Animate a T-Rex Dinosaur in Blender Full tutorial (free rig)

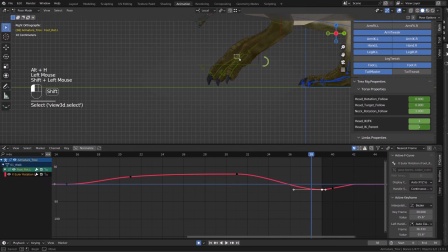20:43 So here I choose to show you the whole process because I don't want you to feel like, hey, you did something, I didn't see it. So you see the whole thing here, you see my mistake and you see how now I'm trying to fix it.
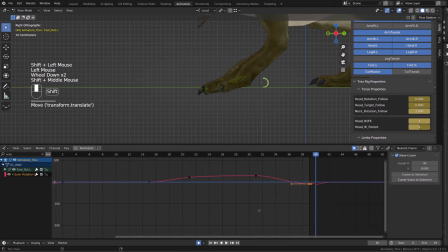21:00 So basically I'm fixing it by going back onto the footrail controller and make sure that our friend Bob doesn't land too harshly on the ground, that there is a bit of absorption with the fingers.
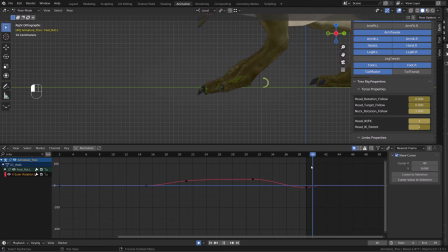21:14 And then I will spend quite a lot of time on the first two or three frames working on each joint of the fingers to make sure that they are in contact with the ground,
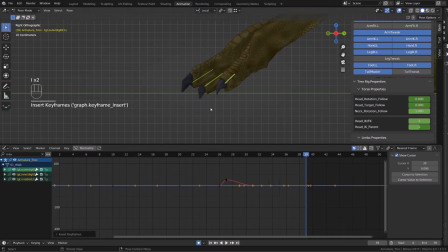21:27 that we feel like they are absorbing the impact. So I will just pose them one by one. I will use their rotation but also their location. It's totally fine to kind of break the rig a bit because your fingers
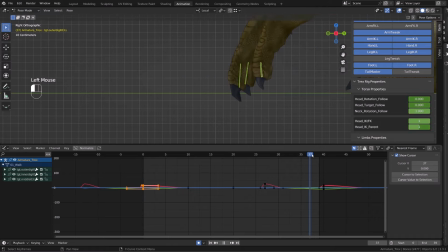21:45 doesn't rotate along a simple axis. If you look at your fingers, for example, joint, they do rotate but they also slightly slide around their joint.
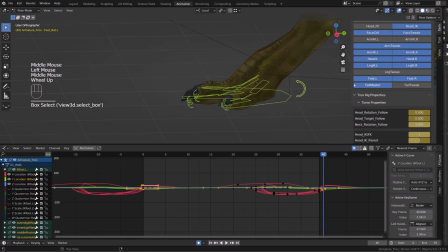21:59 You can't see it because you will need X-ray, but what I mean by that is that there is a bit of rotation but also a bit of translation. So that's totally fine to use that at your advantage during your animation.
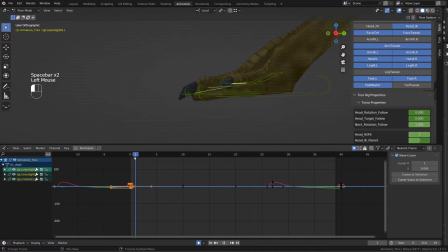22:16 What I don't want is my finger to go through the ground too much or to be floating above the ground too much. It's okay to have a bit of clipping with the ground. If at some point you set a plane to materialize the ground,
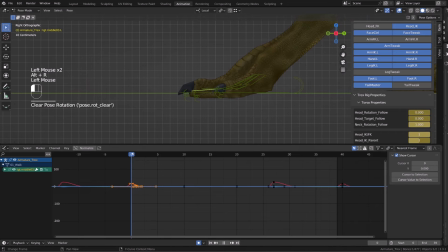22:33 it will feel okay if the fingers are kind of clipping with it, while if they are floating upon the ground, it won't look okay. So here you can see I have a bit of popping in my fingers. I will just go frame by frame to get rid of it and get a smoother interpolation.
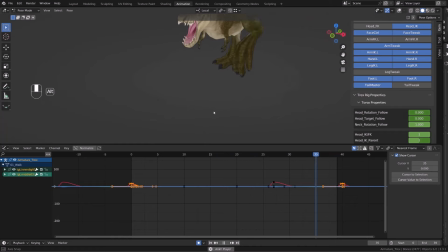22:53 Here I'm just accelerating a little bit the video because it's pretty long.
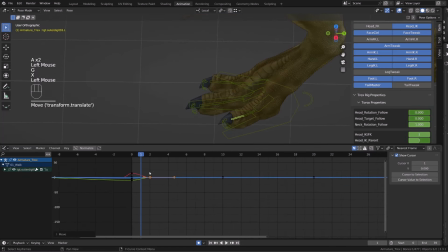22:59 I will be like fine tweaking each finger. So as I told you before, I want them to be contacting the ground. So I will make sure that they are properly rotated, they are properly offsetted. I'm only working, I think, with the very last joint basically.
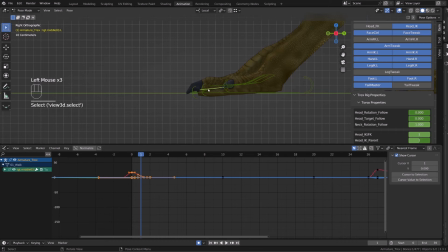23:18 So that's pretty fast, but it's not super interesting to speak over that,
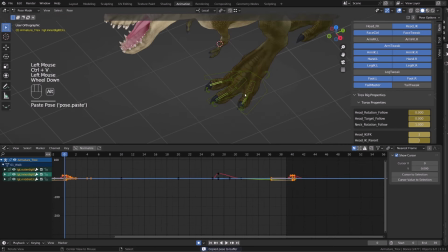23:24 or there's nothing to explain, but hey, tweak your bones or tweak the pose so that it looks right.
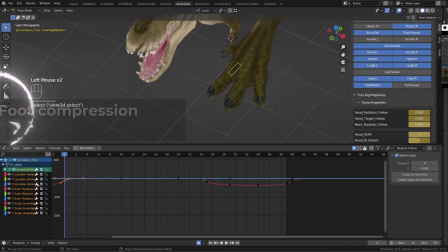23:30 Now I'd like to bring some extra details that will really push this foot animation to the next level. I want the fingers to spread a bit when they are in contact with the ground. So one thing that will probably demystify a bit animation for you is that I did rig this character so I more or less know how it behaves,
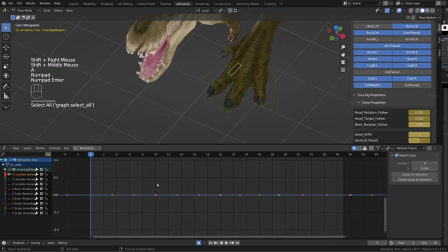23:49 but sometimes I don't. So I just take a curve, I move it and see what happens on screen, and check if this is the right behavior I want. It was not the case with the X location. So now I will try the Z rotation and see if it does spread the fingers, and it does.
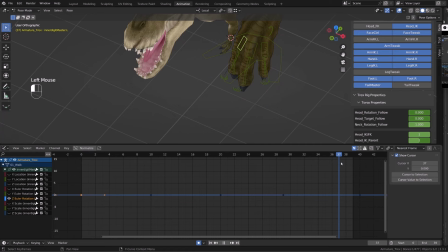24:08 So I know that I need to use this curve. So now what I will do is that after the contact pose, I will take like about two frames to open a little more the finger. And I will hold that pose until the foot is released from the weight of the character.
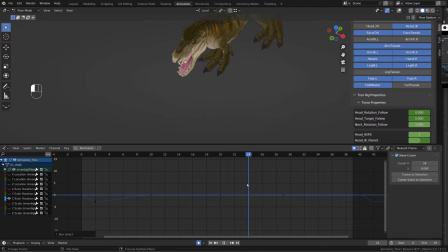24:27 So basically as the foot start to leave the ground, I will just reset this rotation. Spreading the fingers a little more while the weight is on the current foot will bring this extra detail that really feels more natural.
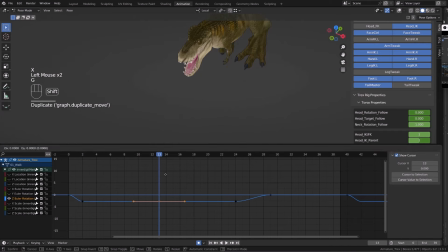24:44 So I will just add a key in between and push it slightly down to slightly open the finger a little more.
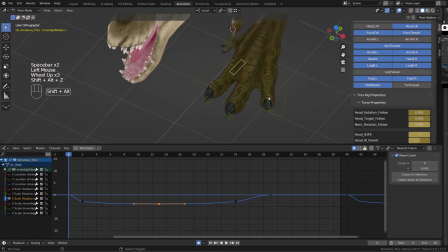24:51 It's barely noticeable, but it will make it more natural as the pose won't hit a wall like I'm transitioning to a new pose and the pose is locked. It will still be moving in a way. Now I can repeat the process on the outer palm bone.
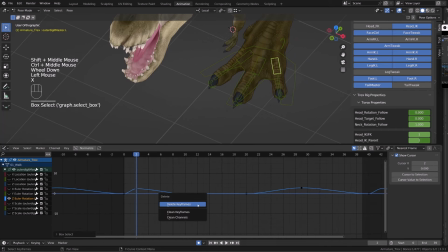25:09 So I will simply open a bit the pinky or this finger, I don't know how to call it,
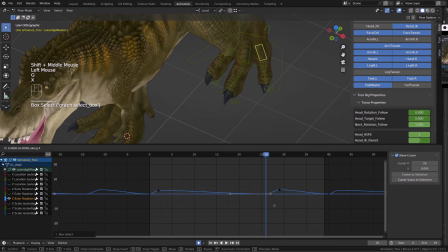25:17 while the foot is still on the ground. And as it will leave the ground, I will reset the pose. Now I can see that, I don't know why, maybe I posed it by mistake,
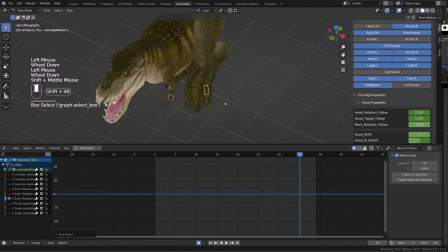25:27 but it was a bit too open while the foot was raised, so I'm just fixing that by setting the curve value to zero.
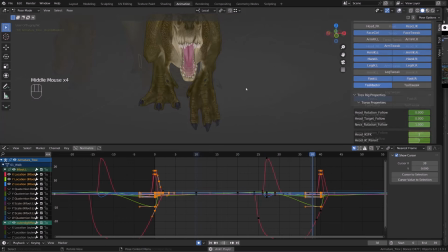25:36 Now it really feels more natural. Now I just need to work on this finger.
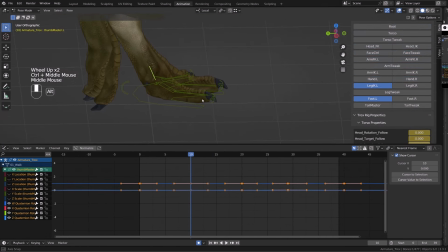25:42 So I will simply animate the curling bone. That will be enough, and I just want to add a bit of shaking and a bit of follow through animation to this bone as the foot is moving.
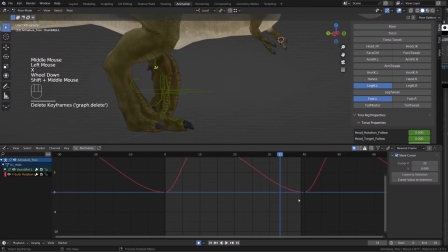25:53 So by looking at it a bit closer, it feels like it's really curved inward, like too much, as if it was contracted.
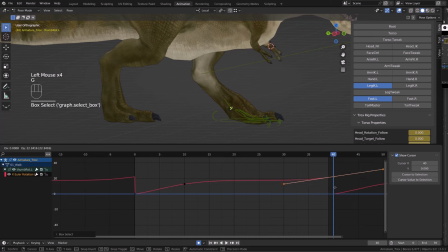26:02 I think that's something I posed during the blocking stage. That's perfectly fine. I will simply raise the curve a little bit to relax the bone in a way, or relax this finger.
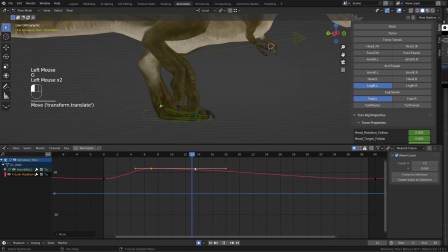26:13 And I will create the follow through animation. So basically when the foot is moving back, I will slightly raise the thumb.
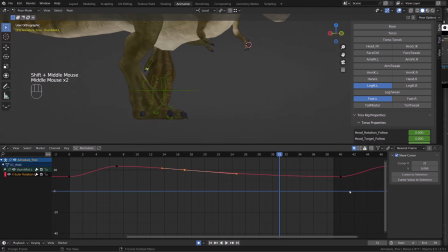26:20 And as the foot is moving forward, the thumb will be dragging backward. Then it's a matter of distance between the keys.
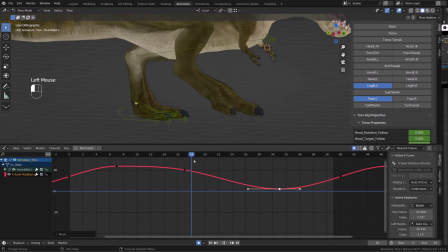26:27 Here my curve is very smooth, so I won't even notice the different poses because it's interpolating during the whole animation. So I offset the keys so that I have a bigger change between frame 25 and 32, and it feels a little more natural.
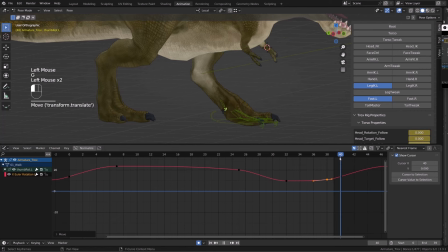26:44 Now, as the foot is falling down, I will raise the thumb as it's dragging, and I will duplicate the pose on the opposite side, and then I will create a bouncing motion.
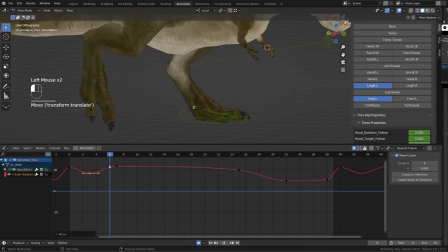26:58 So I will create a zigzaggy curve that will soften over time.
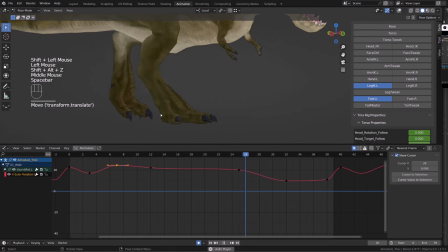27:05 I will slightly accelerate the video now on this part because I'm just experimenting. I'm just trying some different
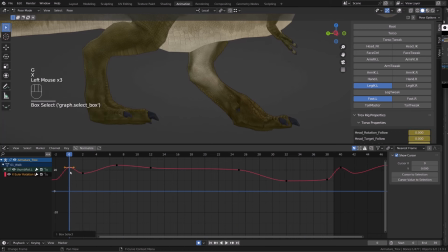27:13 amplitude of this sinusoidal shape for the curve that will bring this kind of
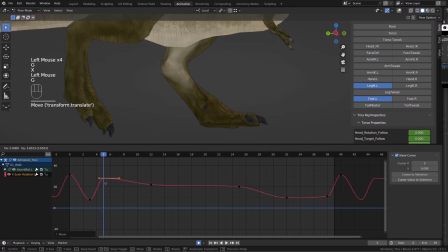27:20 bounciness in the thumb as it's reacting to the impact on the ground. And eventually I got this specific curve,
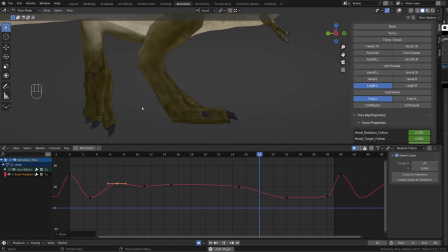27:29 and eventually I ended with this curve where I can see the bounce of the thumb, and it feels okay to me.
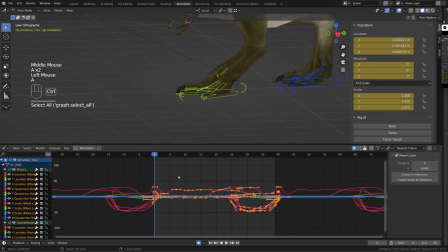27:37 So instead of trying to find which bone was animated or not, I would select my whole left side, copy the keys, select all the bone on the right side, delete all the keys but the very first one,
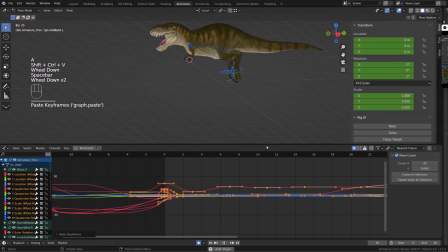27:49 and then select them all and pressing Ctrl Shift V. We get our super jumping bob. To fix that, I will select all the keys of the right side, press Shift D, duplicate them and offset them by 40 frames.
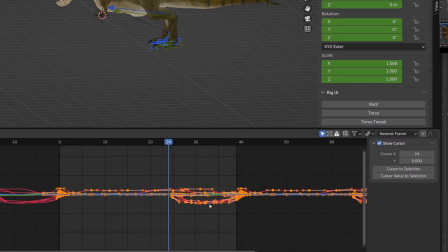28:04 Note that I'm almost always using the show only selected option for my curves, so it will show me only the curve from the bones that are selected.
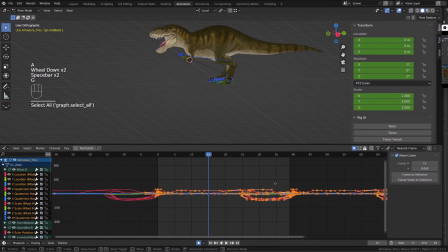28:14 So now with all my right foot curves selected, I will offset them by 20 frames to the left, back in time basically. Now I will select a keyframe on all the controllers on frame 0. Then I will select those keys, press V and switch their handle type to free.
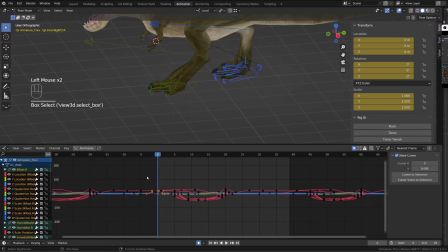28:32 Now I can get rid of all the keys before frame 0. I will select all the keys on frame 0, press Shift D and 40 to duplicate them on frame 40,
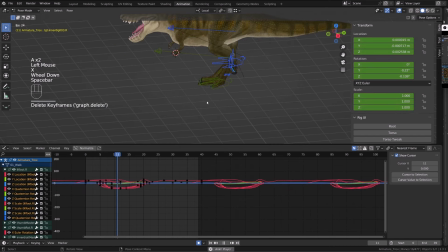28:41 and get rid of all the keys after frame 40. And now we are done with our foot animation.
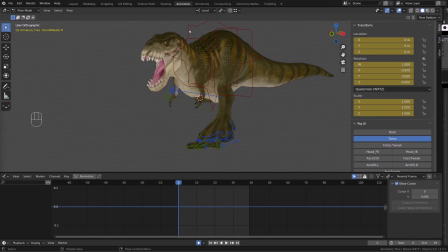28:47 We can jump onto the torso animation. So we will start with the up and down and side to side motion.
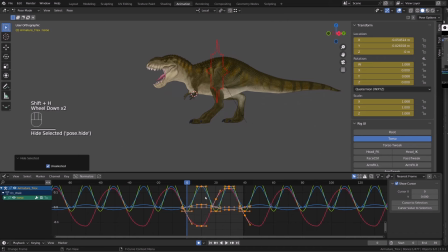28:53 So I will select my torso root and I will isolate the location channels.